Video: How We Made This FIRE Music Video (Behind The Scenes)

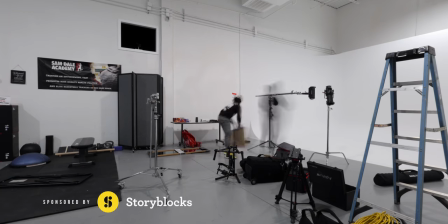Yo, what's good y'all? Welcome back to the channel. I want to take you guys through the behind the scenes of this latest Jimmy G music video I just made called Whole Mood.
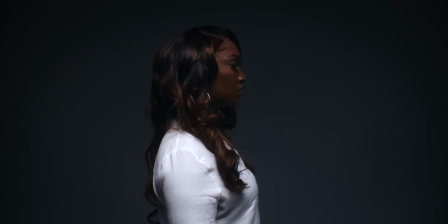This was a really fun one and I want to take you guys through scene by scene. I want to talk about a couple of the hardships that I faced creating this music video.
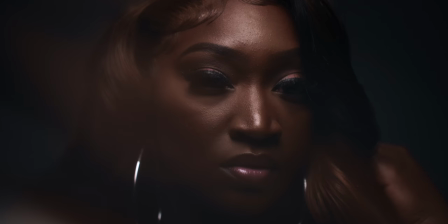And I also want to talk about the gear and show you guys a lot of the breakdown so you can create something similar.
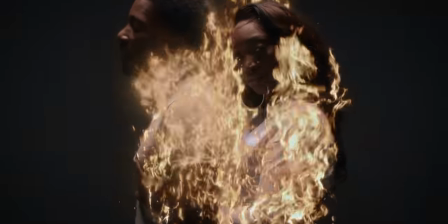Now, the link for the music video will be down in the description if you want to check it out before or after this music video.
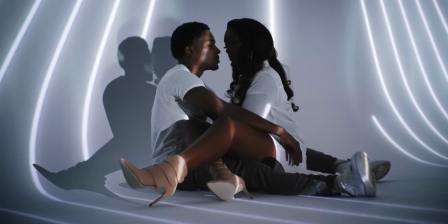Make sure you guys do that. Show Jimmy G some love and also the track is Fire. I love it.
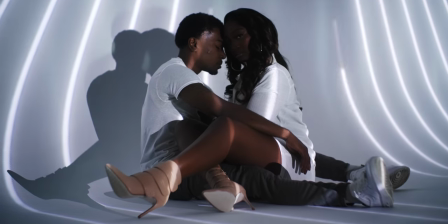It's a lot different than a lot of the music that I've been shooting lately, and I think you will enjoy it if you go check it out.
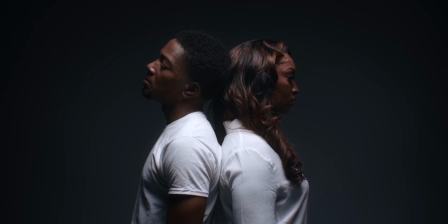So with that being said, let's hop straight into it, man. The first thing I want to break down is the projector scene.
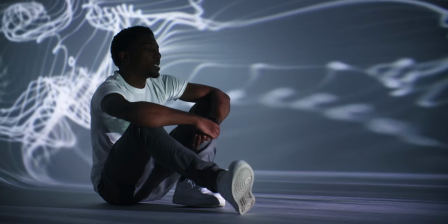This is the first scene we shot, and for this, I went to Best Buy and I just picked up a projector.
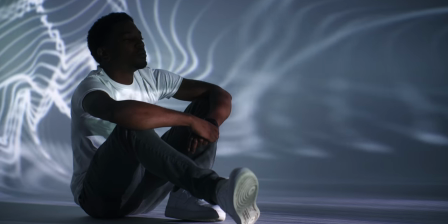I probably will return this in a little bit, not going to lie.
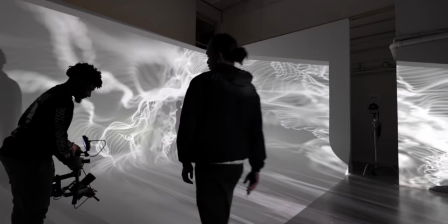If you're doing any sort of video work and you want the projector to be the only light source, you have to make sure it's bright enough to light up the scene and light up the subject in the scene.
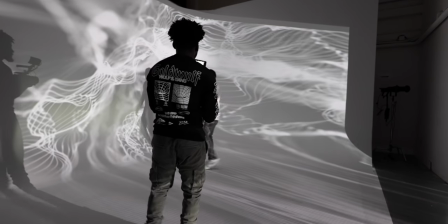I believe this one that I picked up was like 3200 lumens. I'll link it down in the description if you guys want to pick it up or you want to try something similar to this.
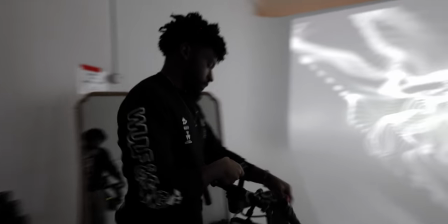I think this is a good option for it as an HDMI output.
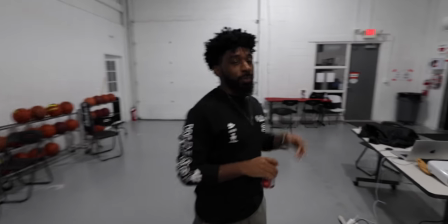And what I did was I just ended up bringing my laptop to the set and I just ran a couple of motion backgrounds that I got from Storyblocks.
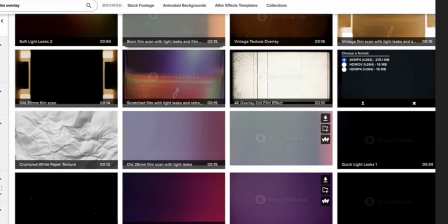Storyblocks is the sponsor of today's video. I think this is a perfect opportunity to talk about them.
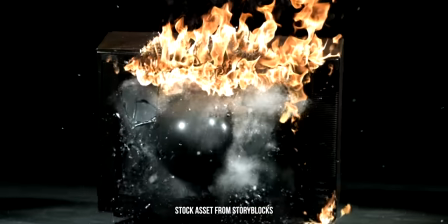Storyblocks is an online platform with tons of stock assets for your filmmaking needs.
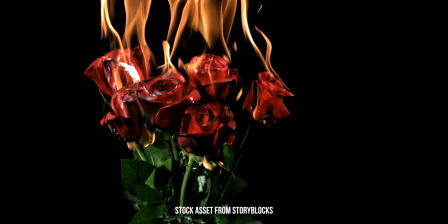So whether you need high quality stock video clips,
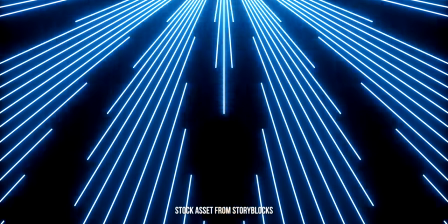you need After Effects or Apple Motion Simplice, or you need motion backgrounds like I used in this music video, Storyblocks has you covered.
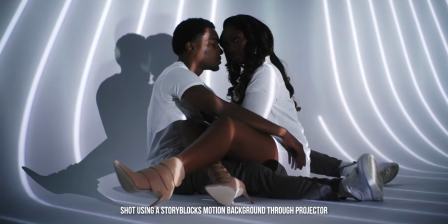They're all royalty free and they're all demand driven and I love the platform.
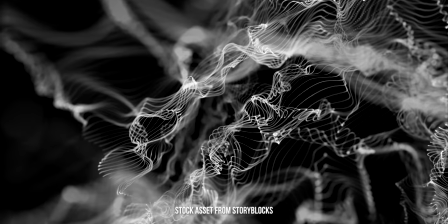Now, the really good thing about Storyblocks is when you sign up for an unlimited plan, you can download an unlimited amount of these stock assets.
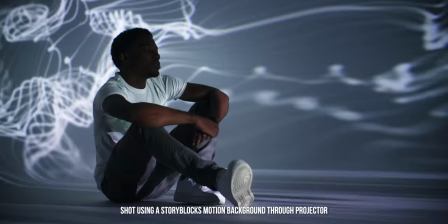So what I did was I went on Storyblocks, I cycled through the motion backgrounds category,
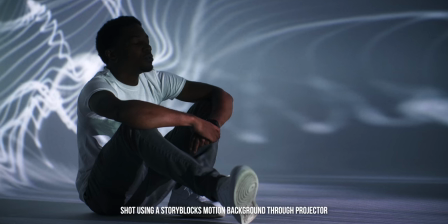and I just found motion backgrounds that I feel felt like the energy
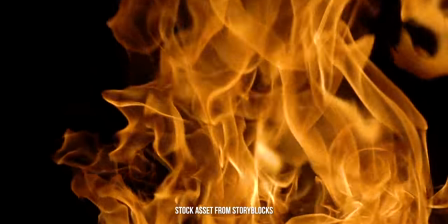of the song i downloaded a ton of them and i put them in a folder and when i brought these to set and i hooked
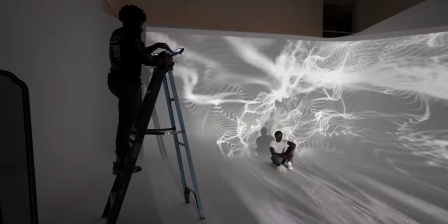it up to my laptop the projector i was able to cast these onto the set and pick the one that matched the scene perfectly
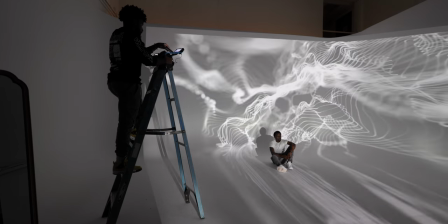and uh i think it turned out dope man so look storyblocks is awesome it's going to be a link down in the description to take you over to storyblocks
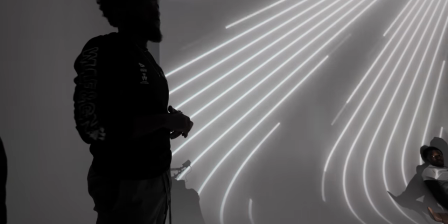i highly recommend you guys check out the unlimited plan because
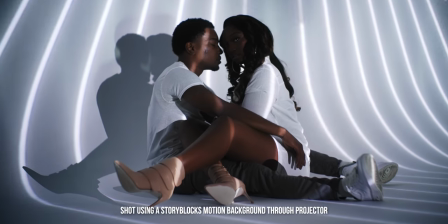it really unlocks the true potential of filmmaking and it doesn't make you settle on one thing i I love the fact that I had 20,
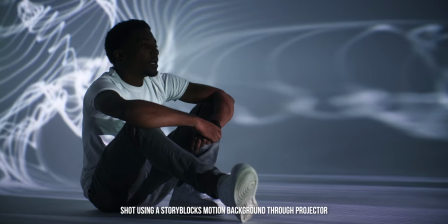30 different motion backgrounds to choose for this project and it was awesome. So we set up the projector and we ended up moving it far away from the psych wall just to cover most of it,
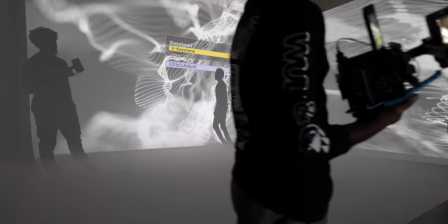just to cover as much as we could because I knew I wanted to get a semi-wide shot for this scene.
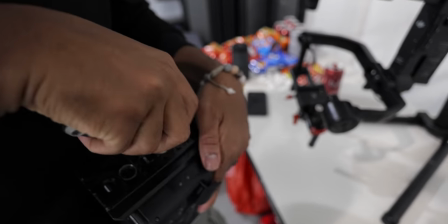The camera gear that we used for this, we're using the Canon C70. We also use a Sigma 24mm f1.4 art lens.
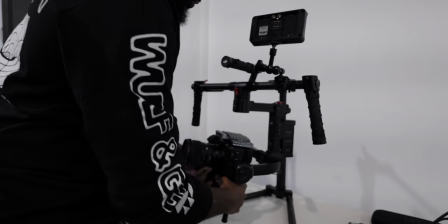And I used the Ronin, which I haven't used in a really long time.
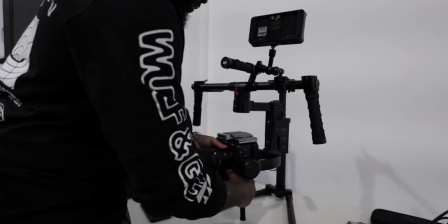I knew I wanted to get some smooth, like sweep in shots and sweep out shots for this video.
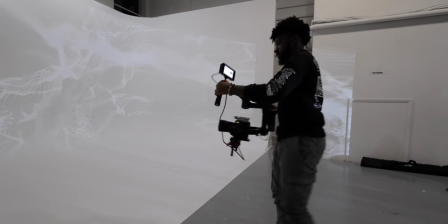It has a really smooth mood to it and I just feel like it would just add so much. So I just ended up using the Ronin for this.
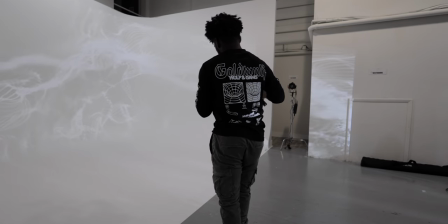Now this is where my first dilemma came in when using the projector.
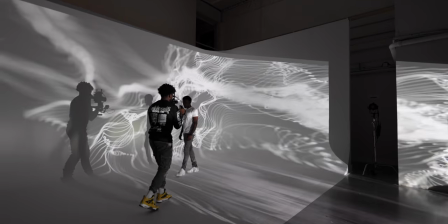Projectors are awesome, but the thing you have to take into consideration when using the projector is that it casts shadows,
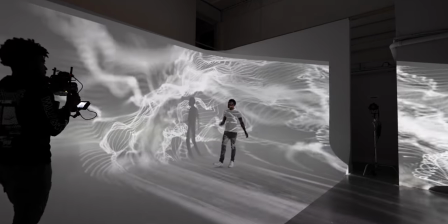especially when you're trying to fill out an entire scene.
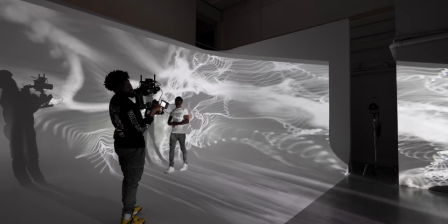The fact that I was using the Ronin and the fact that I was going to be moving in and out on the set and on the psych wall, I had to position it in an offset way.
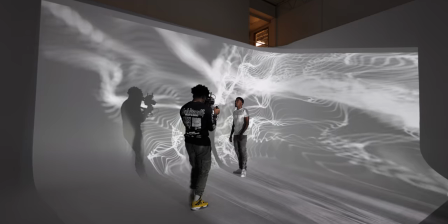So that way when I was moving in and moving out on the set, I wouldn't cast my own shadow onto the wall.
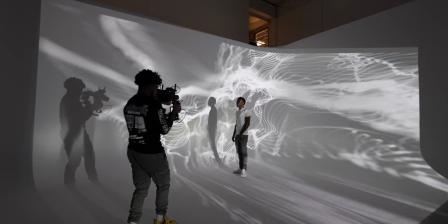And these are things that you got to think about when you're using projectors.
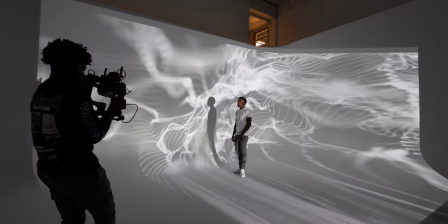I could have casted it up high, but I feel like even as far as it was away from the set, I still would have been casting a shadow to do a straight on.
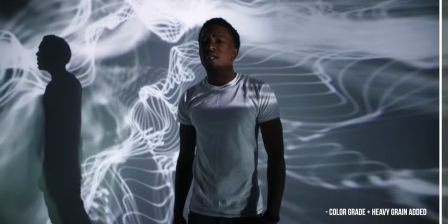So we just ended up offsetting it.
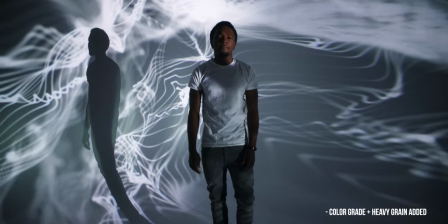And I think that this added a lot anyways, because it was able to cast his shadow onto the wall which added a different um focal point of interest for
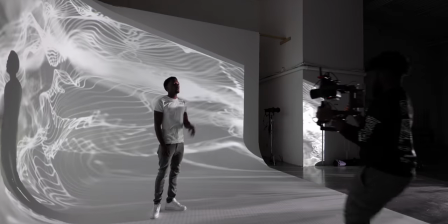the shot as well the fact that it's the slower song the fact that the mood is smoother we wanted to have him performing but
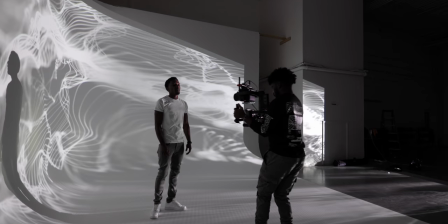have his performance be in slow motion and still have his lyrics on sync so the way that we did this was we ended up speeding up the track to
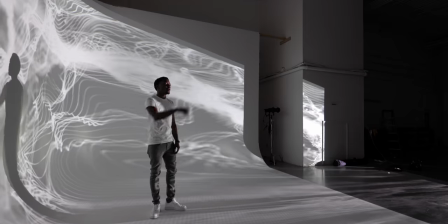200 and then we filmed the performance in 48 frames per second and then in post we slowed the performance down to half the speed
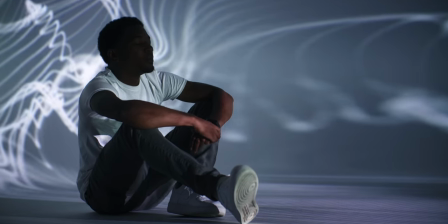and his lyrics were on sync with the song,
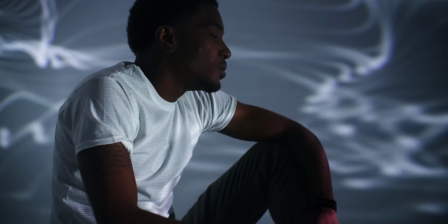but his body and his movements and his facial expressions were all in slow motion and it just gave the video such a smoother vibe.
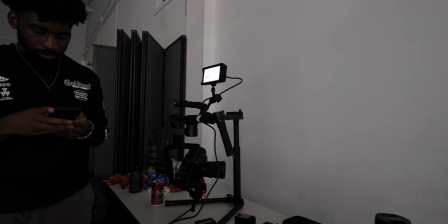So this is an awesome trick that I've used before in the past and I knew I wanted to do it on this one as well.
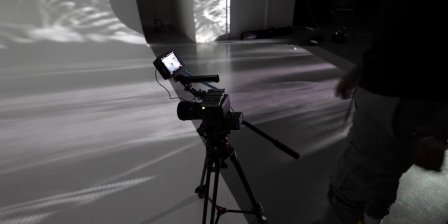And I wanted to get shots of him sitting down on a psych wall, but it turns out my tripod was too tall.
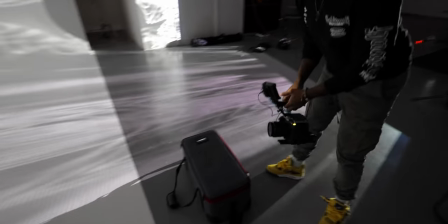So from there, it's just a bunch of improvising. Me trying to see, okay, can I put the camera on the floor and then prop it up with my wallet or something?
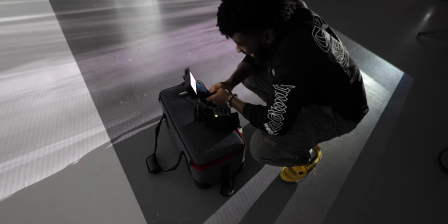No, that's too low. okay let me go get the aperture 300x uh bag and put the camera on top of that you know
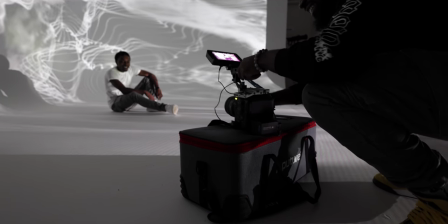these are the sorts of things that you run into when you're doing filmmaking and uh it's always cool to see how people solve these problems so what i did was
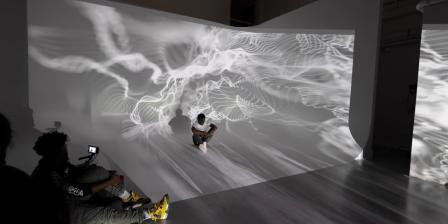i just ended up using the 300x box and i put the camera shit on top of that i propped it up with a couple different things i used the
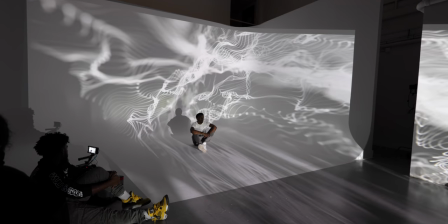aperture mc light put it under the lens so it probably shot up a little bit um it's just problem solving and it's just you
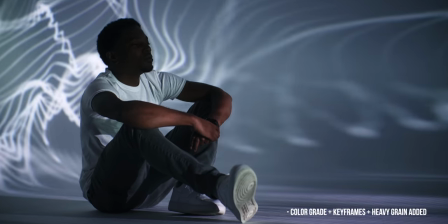doing a little bit of a little bit of finicking with the camera to get the angle that you need. From there, I ended up using the latter for some higher angles.
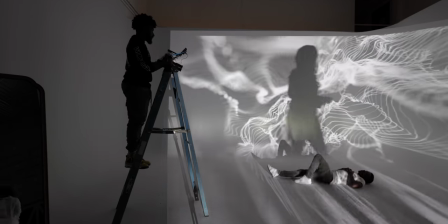I switched off from the 24mm Sigma art lens to a Canon 50mm.
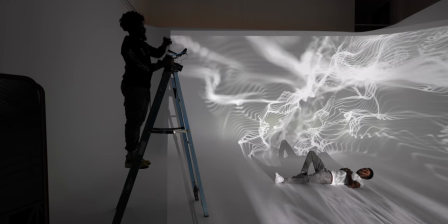And also, I tried some shots with the Canon 100mm f2.8 lens as well.
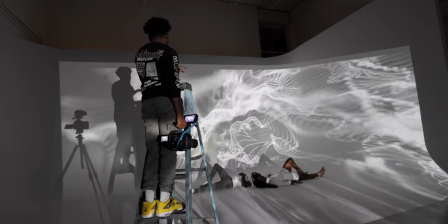I'll link everything that I'm talking about down in the description if you guys want to check it out at all. I wanted to get a really cool shot with the model and Jimmy G laying on the floor.
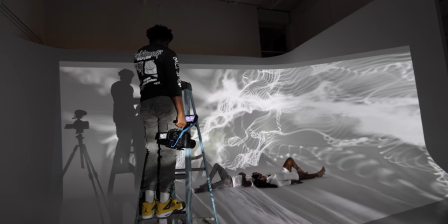And the 100mm just turned out really good for that.
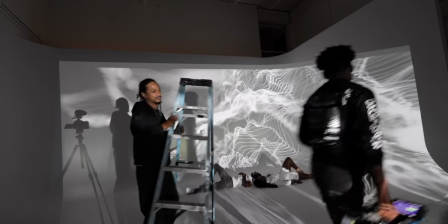Now, another problem that I did, And if you guys want to do some projector work, this is definitely something that you should keep in mind.
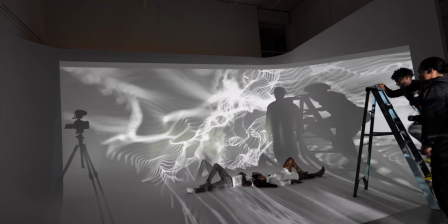For some of my slow motion shots in this video, I wish I would have spent the motion background up to twice the speed and then in post when I slowed it down, it would have been normal speed.
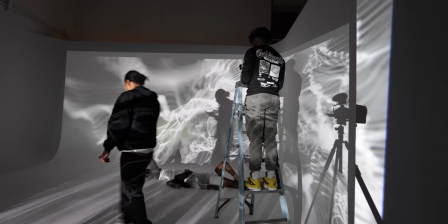I didn't take this into consideration. So with some of the 60 frames per second shots that I got using the motion background, it looks kind of choppy.
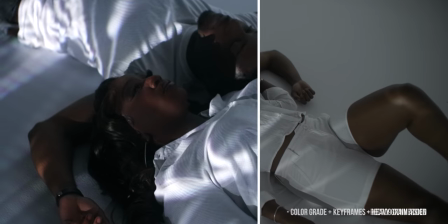It looks like I filmed it in the wrong frame rate. Even though I didn't, it's just the fact that I didn't speed the clip up.
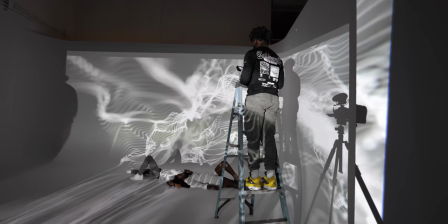So, slowing it down even more, it just makes it look a little choppy and I hate that, but anyways,
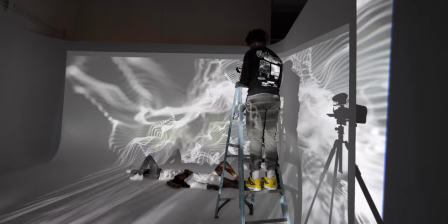it's whatever, you live and you learn and I'm glad that I tried this out and I learned it.
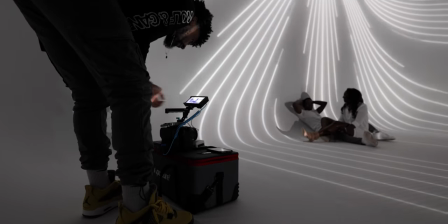I love this shot regardless of that, but if you pay attention to the projector, like light moving on the shot, you can see that it looks a little choppy.
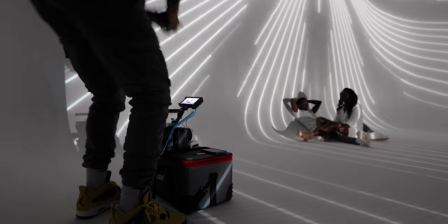So that's the projector scene. Let's talk about the mirror scene. This was one of my favorites in the video.
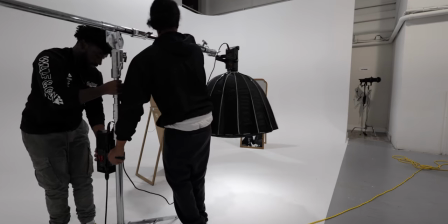Man, I've always wanted to work with mirrors, but the reason that I haven't in the past is because when you're using mirrors,
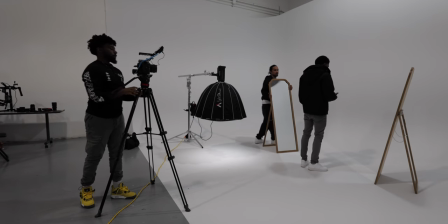it's hard to get an aesthetically pleasing shot and not have things in the reflection of the mirror that aren't supposed to be in the set.
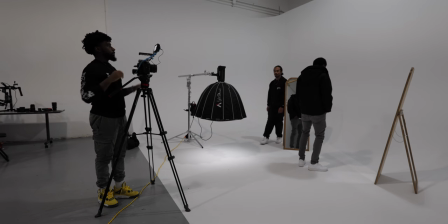And this is some of the problems that we were running too heavily trying to complete this scene.
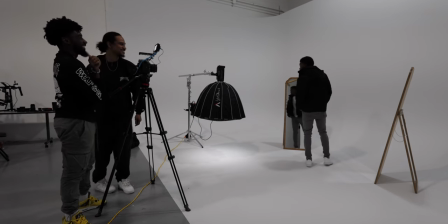And the fact that we had two mirrors and we were shooting on a psych wall where the reflection of the psych wall, you can see the edges of it.
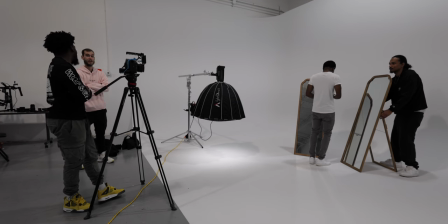It was just a bunch of things that we had to go through trying to build the set out, trying to build the scene out and get rid of the reflections what we ended up doing was we
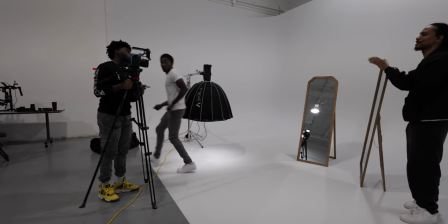ended up flipping the entire scene the other way so jimmy g was facing the opposite side
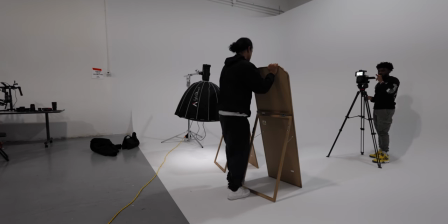of the psych wall and then the mirrors were facing him
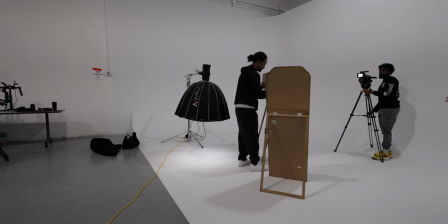towards the psych wall and in the shot i just wanted to have him performing in front of the mirrors and then he was going to be back
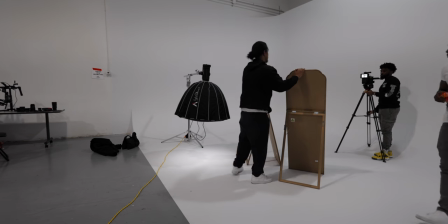to the camera and then you'll see his reflection in the actual shot and i knew
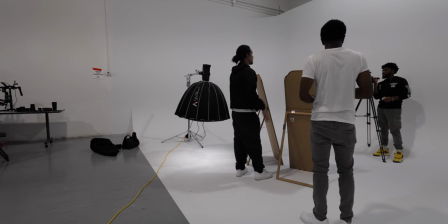i wanted to have some bfx done in this shot as well so the lighting Starting with the shot,
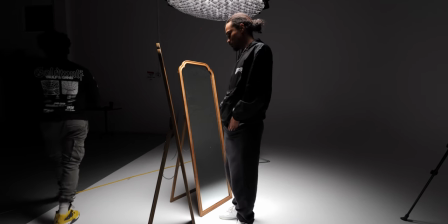we ended up using the Aputure 300X and the Light Dome Mark II.
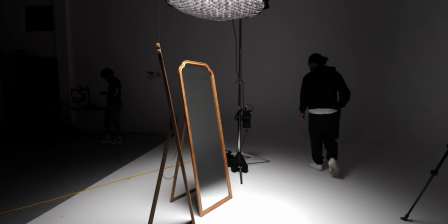And we just ended up booming this up above him using a junior boom arm.
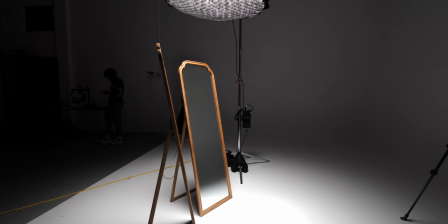And we had a grid on the light to cast the least amount of
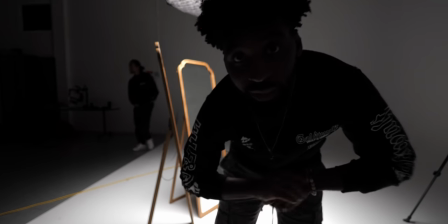shadows as we could on that background because we didn't want the background to be super lit up.
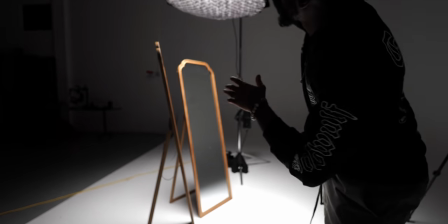We still wanted to have that be moody and we also didn't want all this light bouncing around.